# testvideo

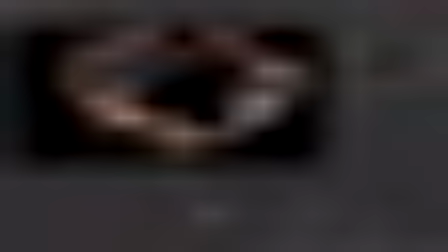So let's gain down the smoke, something like that. But what we can do is, instead of leaving the smoke following the same rules, we can still work on it.
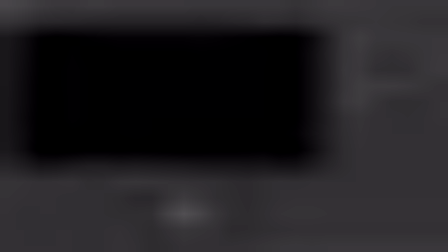We can do changes to the smoke only. So I'm going to set this to 40 and tweak the AUVs, the light AUVs per component.
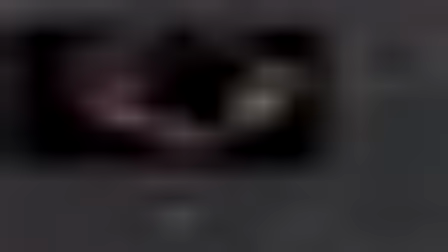So the smoke is going to have a different treatment. Let's try this.
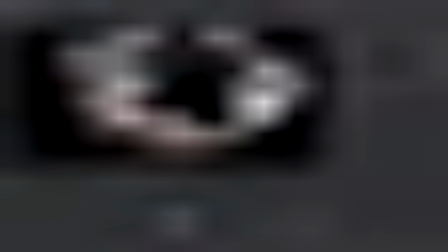And this we're going to leave at 1. Let's try this.
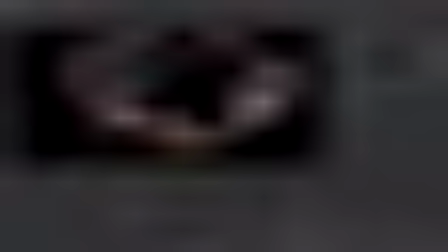So this is an addition, and then we can change this as well. So I'm going to desaturate or find out where that light, the blue light, is coming from.
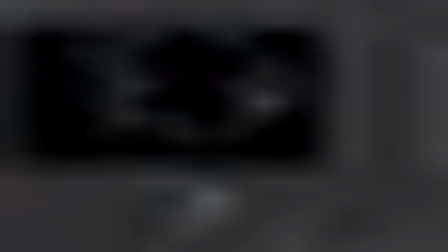It's come from here. So I'm going to desaturate this. Or let's try give it an orange tint, because it's glowing,
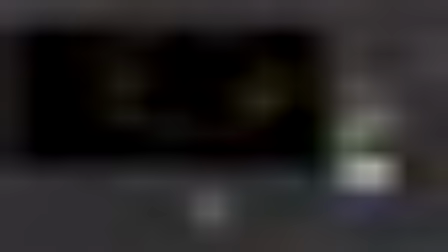everything is burning with the fire, so maybe an orange tint would work better in this.
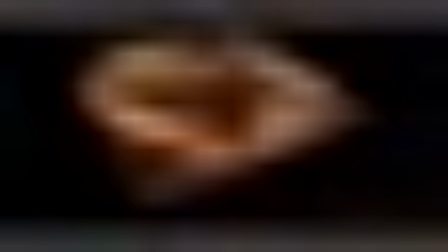I don't know. Yeah, it did. So that's an initial comp for all the elements.
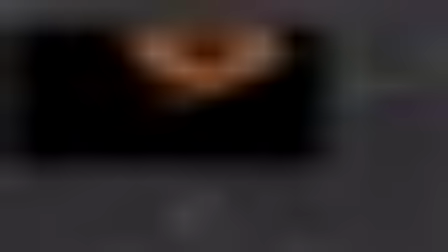Don't like the orange. It's fine.
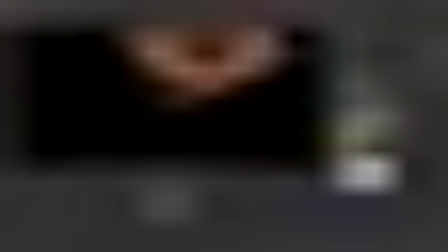Yeah, too much yellow, something like that.
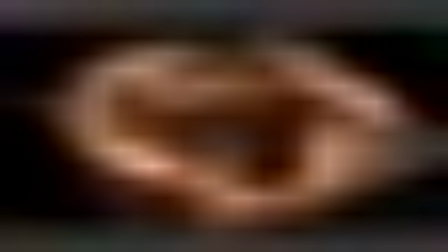So this is one test, and I'm still not happy with the result.
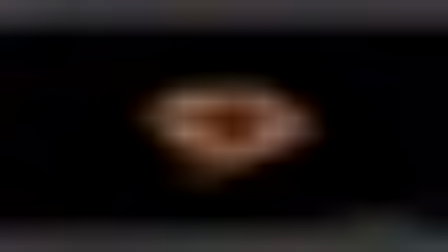So, but this is a great starting point. I have all my elements. I have my render going.
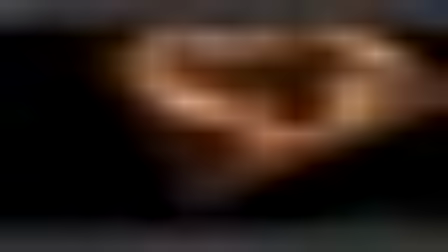I have the illumination of the fire onto the geometry. I know how I'm going to separate the passes.
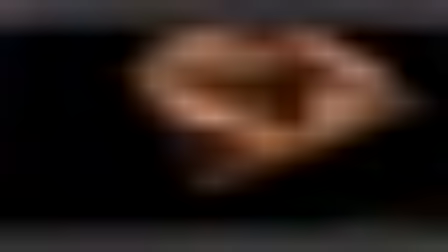I'm in a much better state than before. And this is what I want you guys to start doing. I want you to get everything you have, put it together, render the various elements, and then do some tweaks.
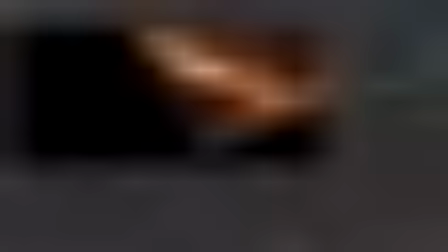With this workflow, it doesn't matter which software you use. You can do this in even After Effects, I believe. And as long as you can iterate over the various elements, it will help you to quickly prototype ideas. Okay, and what we can do, for example, let's say, okay, I don't like all of this.
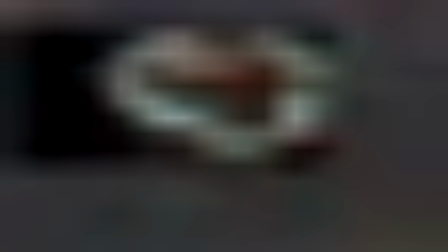I'm gonna go for something magical. I'm gonna put down a hue shift shift the fire to have a completely different
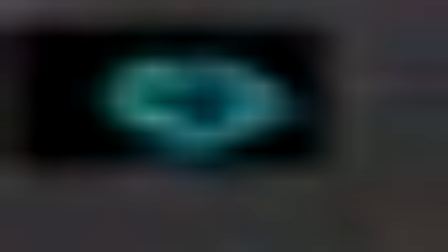range, and then the entire and apply the same thing to the
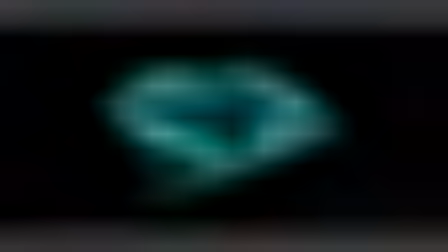environment as well. So this is a blue version. Maybe this works better. Maybe this fire, you know, is what you want,
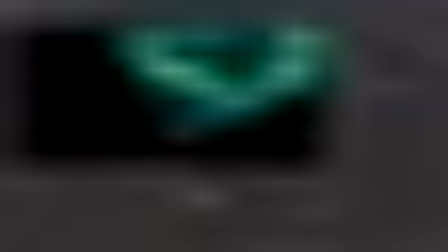or maybe we want to create something that has more fell like energy, so we shift everything towards green,
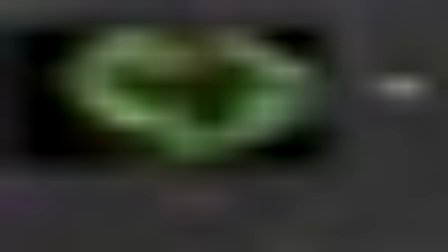something like this. And this gives you the freedom to explore all these ideas.
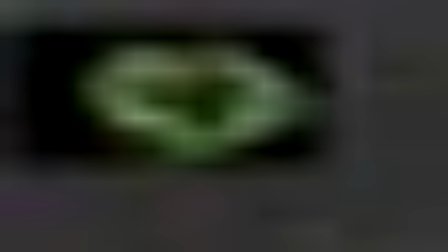If there's any issues, you can see them. And the trick is, in Houdini, you place lights, you don't care too much as long as they are rendered. You export that, you break down the passes in a way that will allow you to work on this, and then you do it.
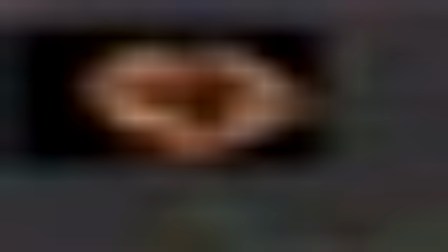You get a setup going like this, and then we can explore adding various things.
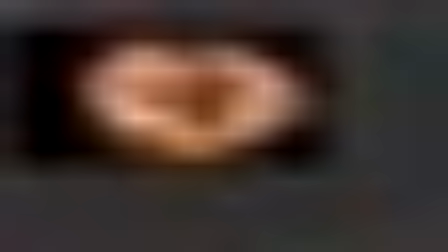So for example, let's say we're happy with this. I'm gonna add some glows to this.
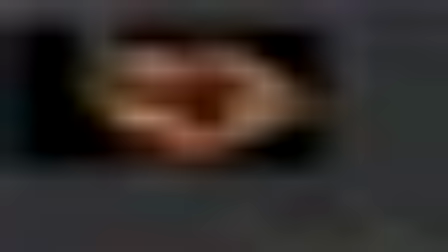So exponential glow,
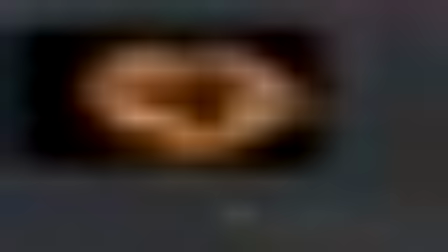and maybe we can make one like this,
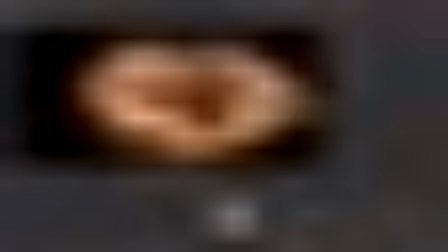and then another one like this, which is much bigger in terms of scale,
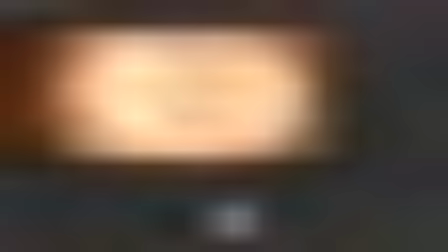something like this, but lower the magnitude to 0.1, just to have an overall haze.
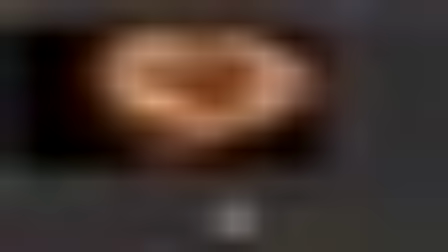We don't have the ground, obviously, so that's a big element. And then we can add a sharpen,
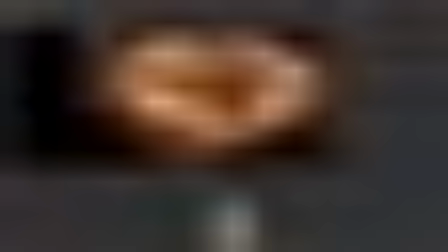set the scale, the value of 1, and then we can add some chroma or aberration. Let's put down a chroma node, and this is going to shift the red, green, and blue.
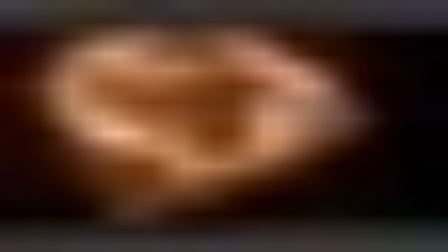You can see the edges here, just to get, you know, try things and see how it would look like.
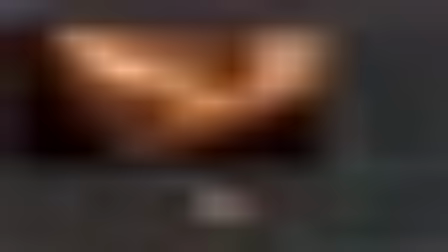We can add some grain,
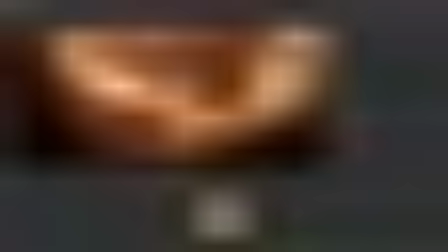apply it through alpha, turn it off, and then let's use a preset where it's very small, something like this.
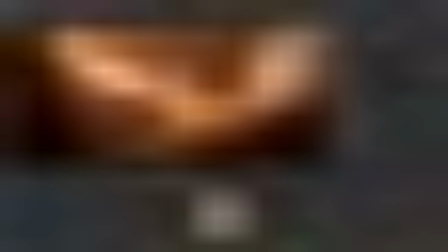And then lower the intensity.
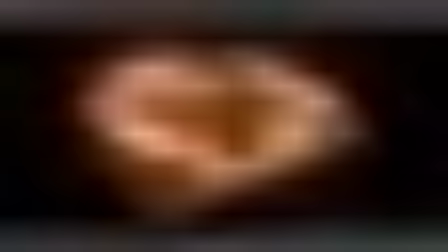So this is a quick test with, you know, with final comp treatment, and I think it's gonna work. You know, looking at this with just a quick test that we did, I think it's going to work. The only thing that I would still like to see is
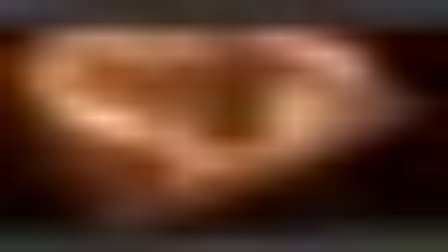some glows from the fire, or more illumination from the fire, and that's quickly, we can explore that.
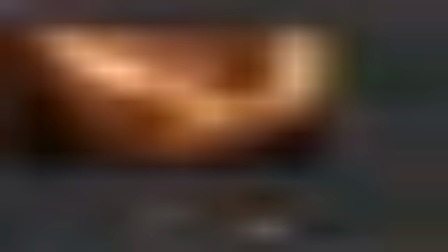Let's go back here. We have our fire. Okay, I'm gonna gain it even more.
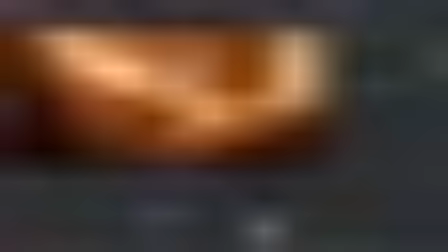As simple as that.
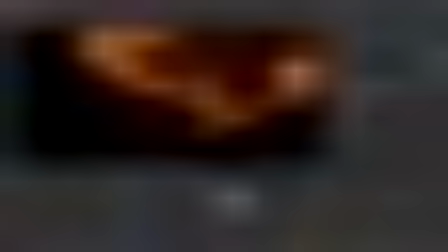So this is the fire, and because it's very broad, what I want to do is I'm gonna do this. I'm gonna clamp it.
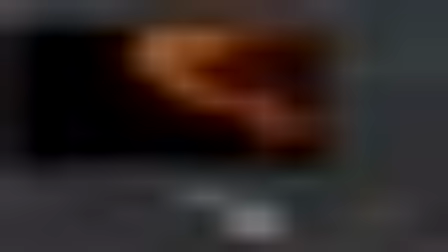Okay, and this will make sure that it doesn't go above 1, and then I'm gonna gain it, or grade it up, and then I'm gonna gain it down and add this on top.
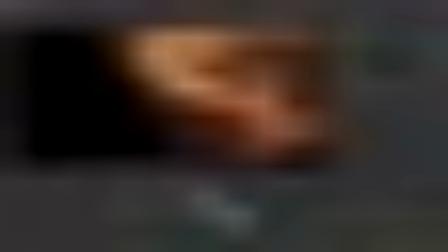So let's try. See, it's giving us that fake indirect illumination across the board.
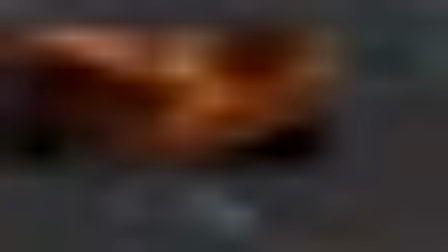See, this area is very visible. You know, just a nice lift.
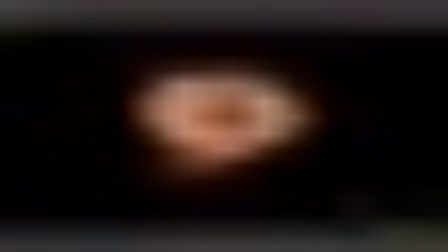And then we need to tweak the glows again, but I think it's working.
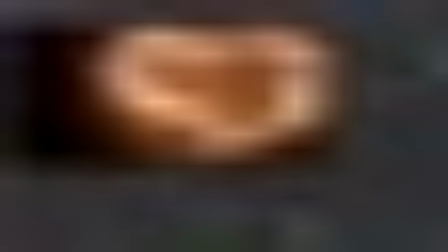Maybe the environment is very bright still. So let's go back here and let's reduce the intensity of the environment and let the,
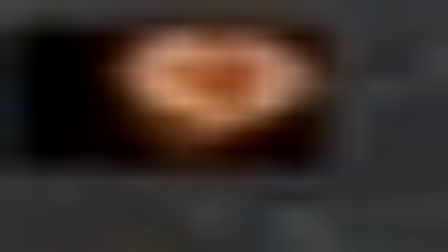you know, let the fire do its thing and be the center of the focus of everything. We can try, for example, multiplying the environment with various tones.
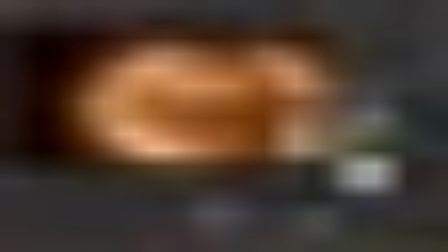So we can make it blue, we can make it orange, like that, and just see how it works.
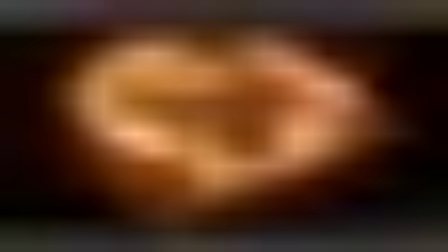Okay, so that's a quick test, and I think it's great to get things going. So what I do is I have this quick test, quick settings. I submit a render and come back the next day, and I have all the passes.
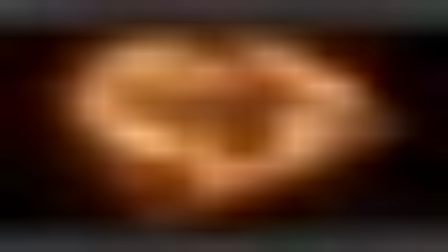Again, it doesn't have to be high res. I think this took like 4 minutes for the 3 passes to finish. So just let it run overnight. You have 50 frames or 60 frames, and you can start comping. But we're not final yet. We haven't decided in what we're going to do.
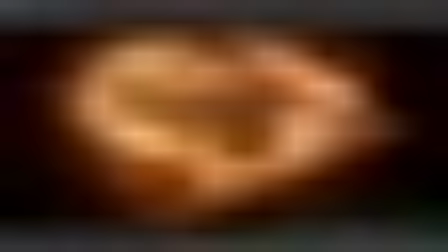We're just trying to explore ideas. And this is something that is unique on your scene. I don't have an answer. It's just what you see. When you see something, you pursue that, or you come up with ideas that you explore, and then they work visually.
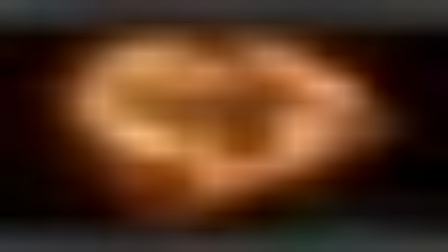They give you sense. They give you something meaningful visually. Now, for me, the main thing that I need to see in this is these cracks.
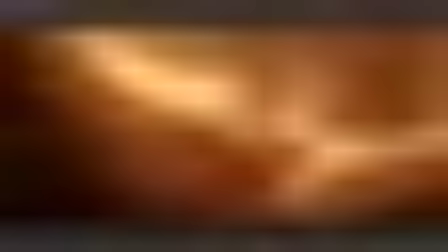Like it does not make sense for me that all this fire is coming off of this and there is no cracks.
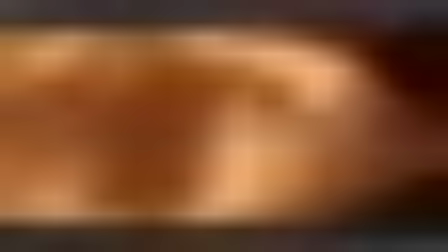You know, it's not burning. So that's something I'm going to explore.
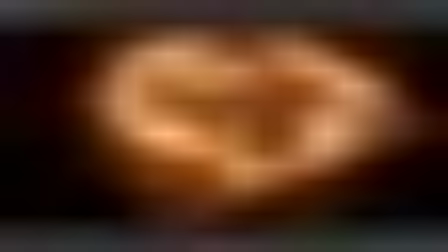I'm going to implement that and find a way to implement, because it's a visual I think is needed and I need to implement it.
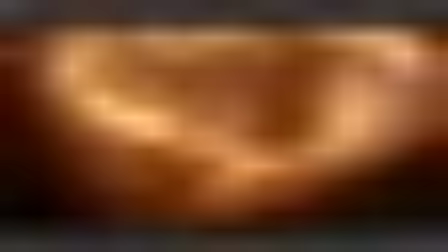Doesn't matter how. So that's something you can, maybe you can find something similar to this as well in your scene, where you see something missing, say, okay, I need to develop a system for, I don't know,
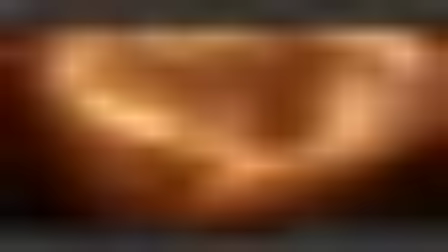making glowy interiors or making rounded edges, or if a piece falls, gets too far away, it becomes really dark. You know, it's magma because it was super hot, something like that.